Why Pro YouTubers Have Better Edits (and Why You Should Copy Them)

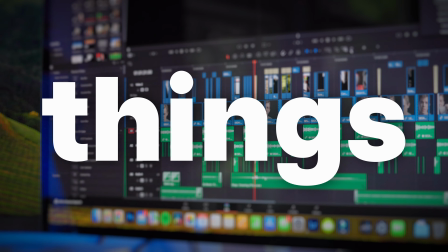Editing is one of the most important things a YouTuber can learn how to do. Sure, there's some YouTubers out there that have editing specialists on their team that do all of the editing for them, but that only really happens when you get to like the upper echelon of YouTube creators, and I guarantee that those guys didn't have those editors with them to begin with. The point is, you need to learn how to edit, and edit well. So these are 5 super easy techniques that you can implement in your next video to make everything flow a little bit smoother and to get more views. Tip number 1, the humble J cut. Everybody knows how to do a jump cut, which is basically just cutting out the crappy bits of footage and jumping from one side to the other like that.
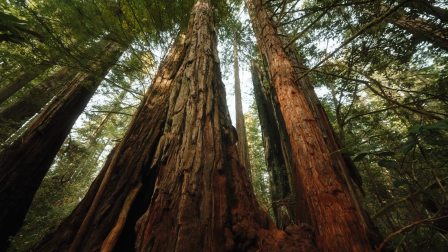And maybe you'll disguise it by doing a bit of a punch in or putting some B-roll over the top and nobody's the wiser. That's not what I'm talking about. A J cut is basically a technique used to make these transitions just a little bit less jarring.
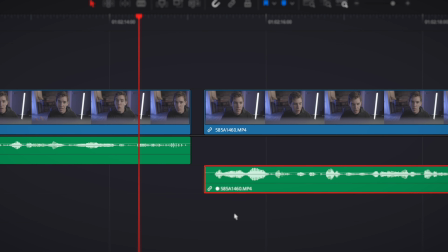Just take your second clip audio, drop it down onto a lower track in the timeline,
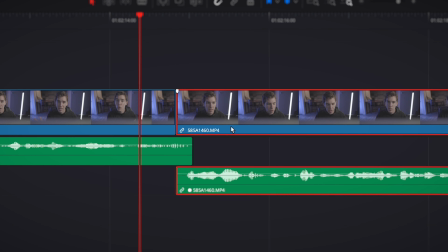then drag the whole thing a few frames to the left so that it overlaps your prior clip.
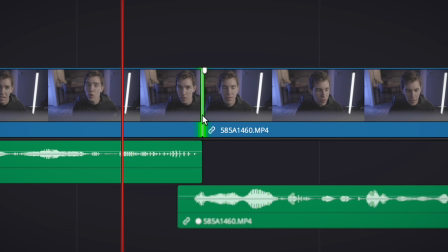Now cut the video back so that you're not seeing the new video until you want the clip to switch over, then you're done.
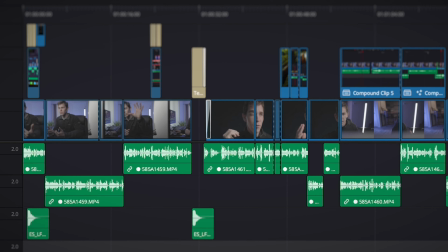It's as simple as that. I use J-cuts for almost all of my transitions.
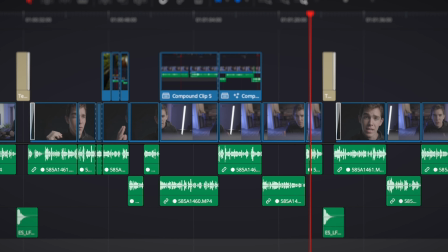Even if it's just a few frames over, it makes the whole video seem so much smoother. Let me know if you have any questions about this down in the comments. Next, you've got to master soundtracking your videos, and admittedly, this is something I'm still working on, but we'll get better together.
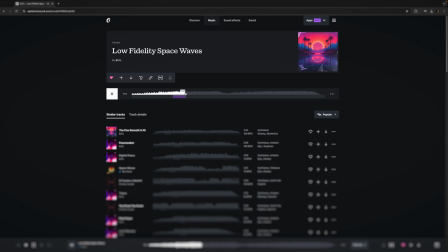How about that? We'll work on it together. There's more to soundtracking than just picking some good music and putting it in, just laying it behind in the background of your video.
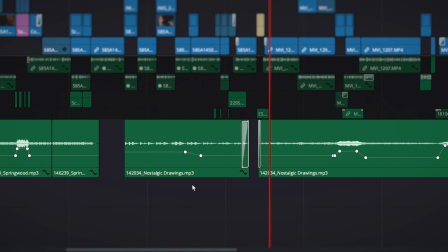When used right, the score that you edit with should sort of ebb and flow with the emotions of your scenes. It's not just gonna be one note. So generally, I'll tend to like start with something a little bit more suspenseful to get people excited or on edge,
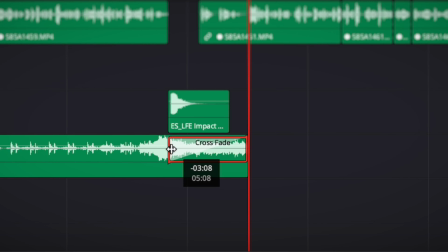and then maybe even just drop it off into nothing and have no music for a little while.
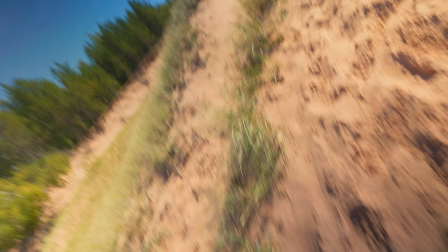Now, if I'm reviewing a product, making a product review video, and I discover something about it that I don't necessarily like,
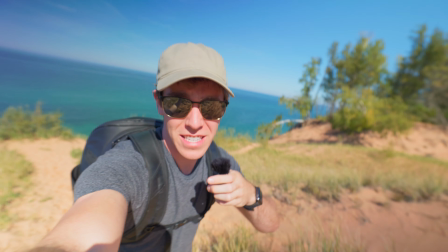then I'll put some sad music in behind it to kind of bring you along with that emotion.
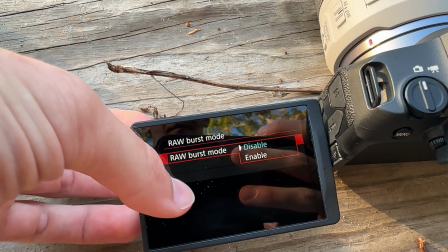Or if I'm going over like the tech specs of a camera, sort of technical stuff,
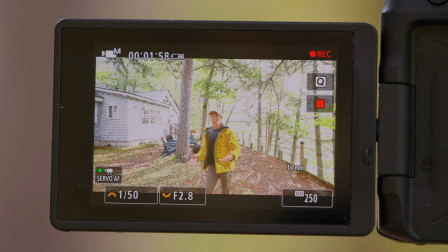then maybe I'll put some electronic ambient music just to kind of keep it clipping along. Every timeline is gonna look different depending upon the project, but pretty much no timeline should look like this. This whole thing takes a little bit of time, but with practice, you're gonna find that there's a lot more emotions in your videos than you originally thought. Piggybacking off of the last tip, let's stick with sound design. We're already here. This one's about sound effects. I have seen way too many videos that are way too quiet, and that results in them being pretty boring.
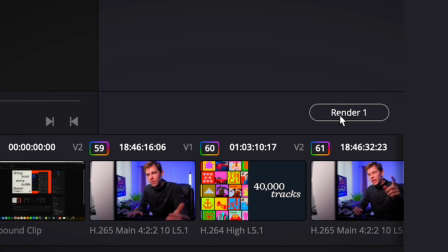Again, I'm guilty of this myself. You get all excited that your edit is finished and don't hit that export button just yet.
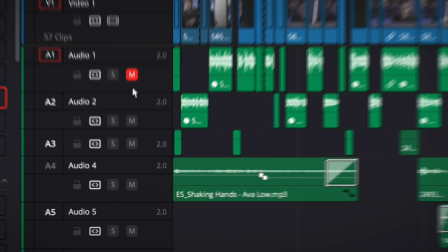You still need to use sound effects. Here's how I do it. First, I mute all of the audio that's already in the video.
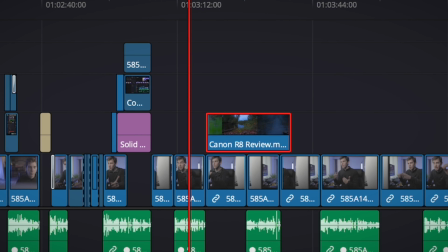Then I start to play through it and let my mind fill in all of the dead spaces with what it thinks should be there.
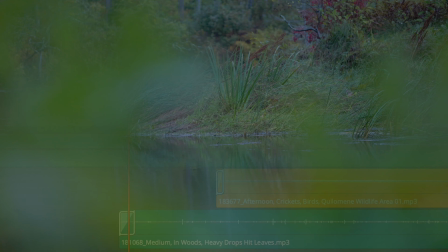So if I'm editing B-roll of a stream on a rainy day, then I need some raindrops hitting the leaves of a forest,
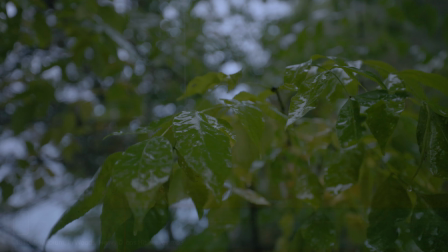or maybe I need some crickets, that sort of stuff. And this isn't confined purely to B-roll segments. If later on in the video you've got like a little infographic that pops up, well, it should probably make a sound.
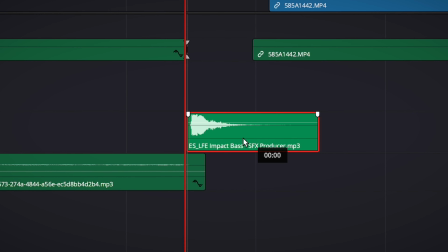So we add those sorts of things as well. Finally, I'm gonna go through and add some transition sounds. Not every single cut to a different shot needs a sound, but for all of my most impactful scene changes,
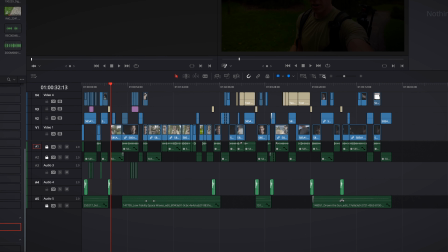when I'm going from one major location to a different one, or I really just want the cut to hit,
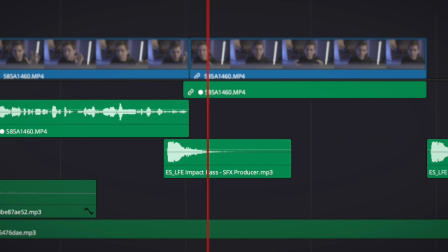I'll add some sort of boom or like deep bass sound to it, maybe even a whoosh. All these transitions should really kind of be unobtrusive though. They should work in the background.